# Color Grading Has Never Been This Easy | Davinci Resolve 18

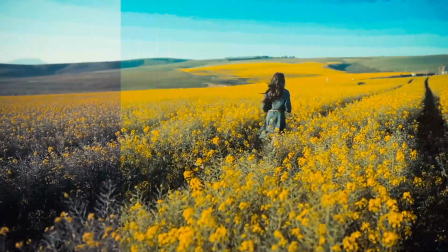(0:00)
Hello everyone, do you want to make some cinematographic visuals for your videos? Stay with me, because now I'm gonna show you how to do it quickly and easily.
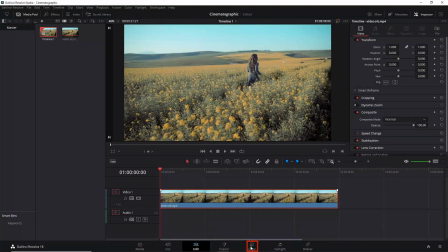(0:07)
With a clip on a timeline, go to the color tab on the notes panel,
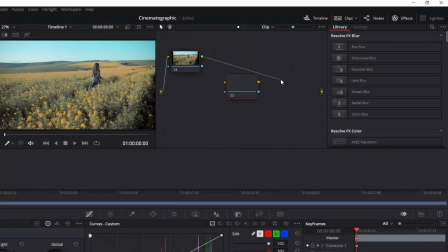(0:10)
adds a corrector node and connects with the native node and the output. Open the effects panel, library, and search for color space transform. Grab it and drag it to the corrector node you created.
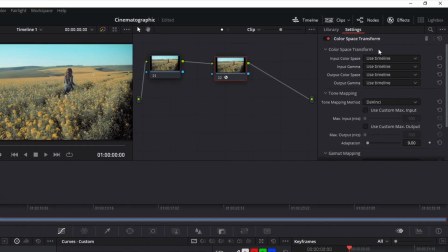(0:24)
Here, we have a bunch of options to change. The input color space tries to simulate different camera's aspects.
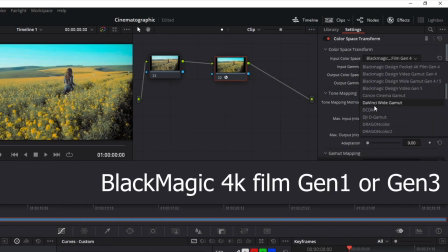(0:30)
For a cinematographic image, I recommend Blackmagic 4K Film Gen 1 or Gen 3.
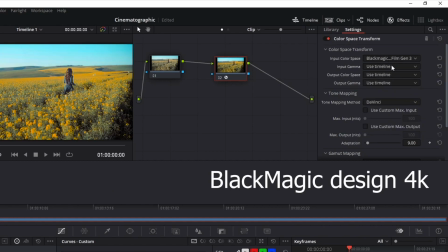(0:35)
I will select Gen 3 though. Input gamma, we will Blackmagic Design 4K to amplify the contrast between colors,
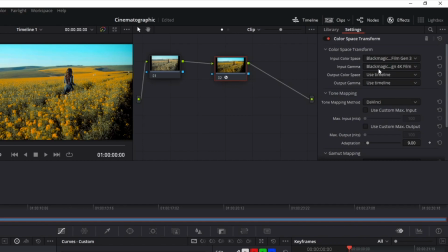(0:43)
which is a very juicy effect utilized on films. For output color space, select this option. Rec 709 is an international color standard for televisions and projectors that ensure accurate reproductions of the color. It will improve our color work. Finally, select the Cyan Film Log on the output gamma.
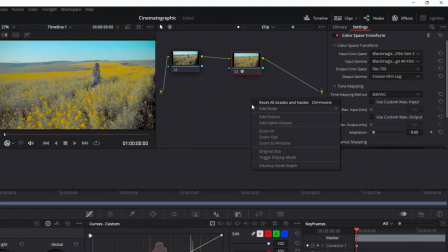(1:02)
Now, with all these settings modifications, let's move on and create another corrector node to insert a film effect. Connect this new node to your clip sequence as you did before. Look to this panel, select this option, and go to Film Looks.
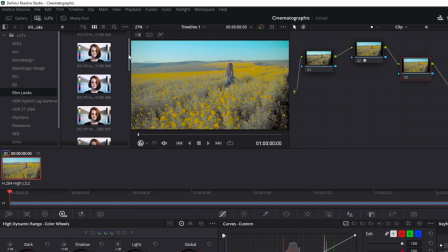(1:15)
There are a few presets here that you can use. I highly recommend the penultimate preset.
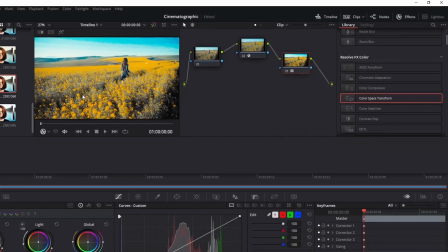(1:20)
Grab it and drag it to your third corrector node. Once you've done it, we have basically all the cinematographic filters on our clip.
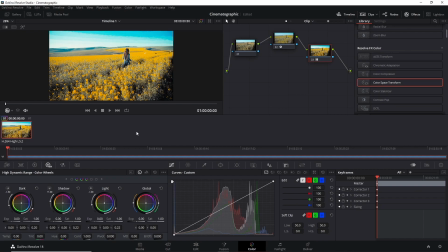(1:27)
However, we need to change a couple things to improve this visual somewhat. And to do that, we are going to use this panel, circles and curves. But before, things need to be cleared. Film image aspects vary depending on the story, style, and type.
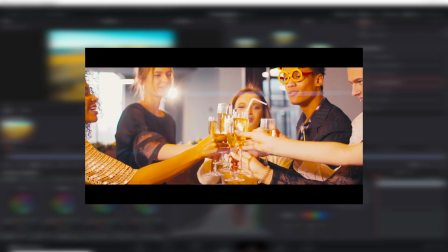(1:43)
Knowing that, if you are adding a happier video of partying people, for example, the color might be brighter, contrasted, and sort of alive.
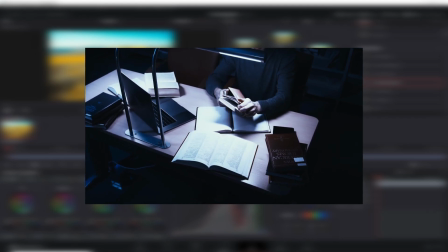(1:50)
However, if you're doing a video for work, school, or university, more serious videos though, the aspect needs to be colder and bluer.
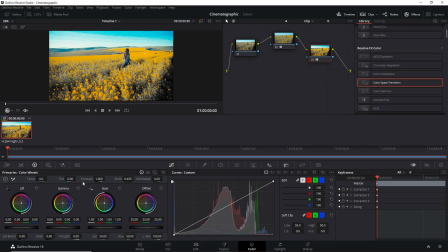(1:58)
This is the best way to deliver a message. Alright, with all said and done, let's move on to indispensable color corrections.
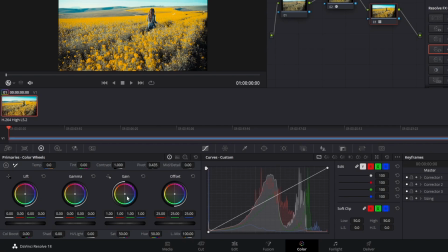(2:05)
Firstly, it is possible to change the light based on the primary colors. If you have a colder image, click on this little circle and drag it to the blue. But no, I don't want a cold image, so drag it to the left, yellow. It will make your image become hotter. You can edit this in temperature here as well.
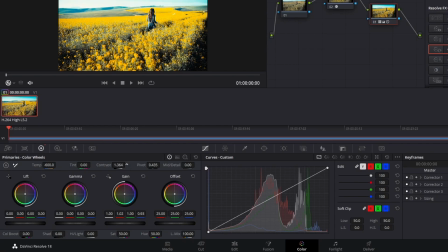(2:22)
Shadows can be strengthened by increasing contrast, which is very important to create a cinematographic aspect. To increase the light and the whites from your video, click on this option and edit this curve. It will give you these results.
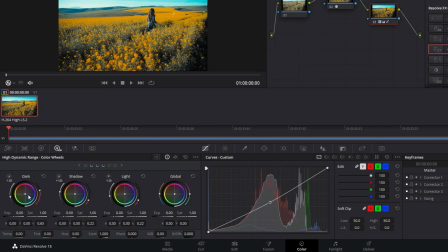(2:34)
Another thing that you can change is in this option. You can increase the darkness's value by color or not, add more shadows and light, and change everything in this global circle. The temperature, pink-green balance, and the most important thing, saturation.
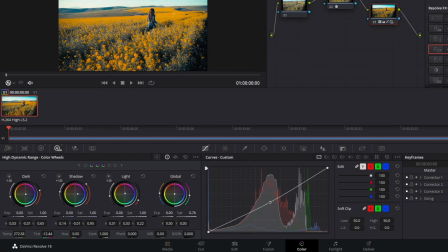(2:48)
Lower saturation represents a darker and cold aspect, and a higher saturation demonstrates more happiness instead.
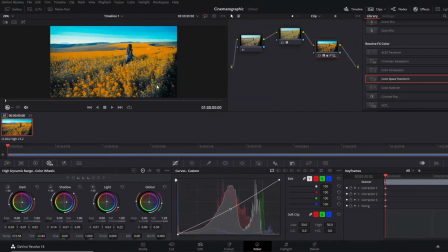(2:55)
Now, you know how to create the cinematographic aspect and enhance your video's qualities.
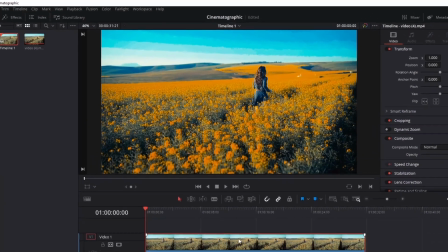(3:00)
Thanks for watching.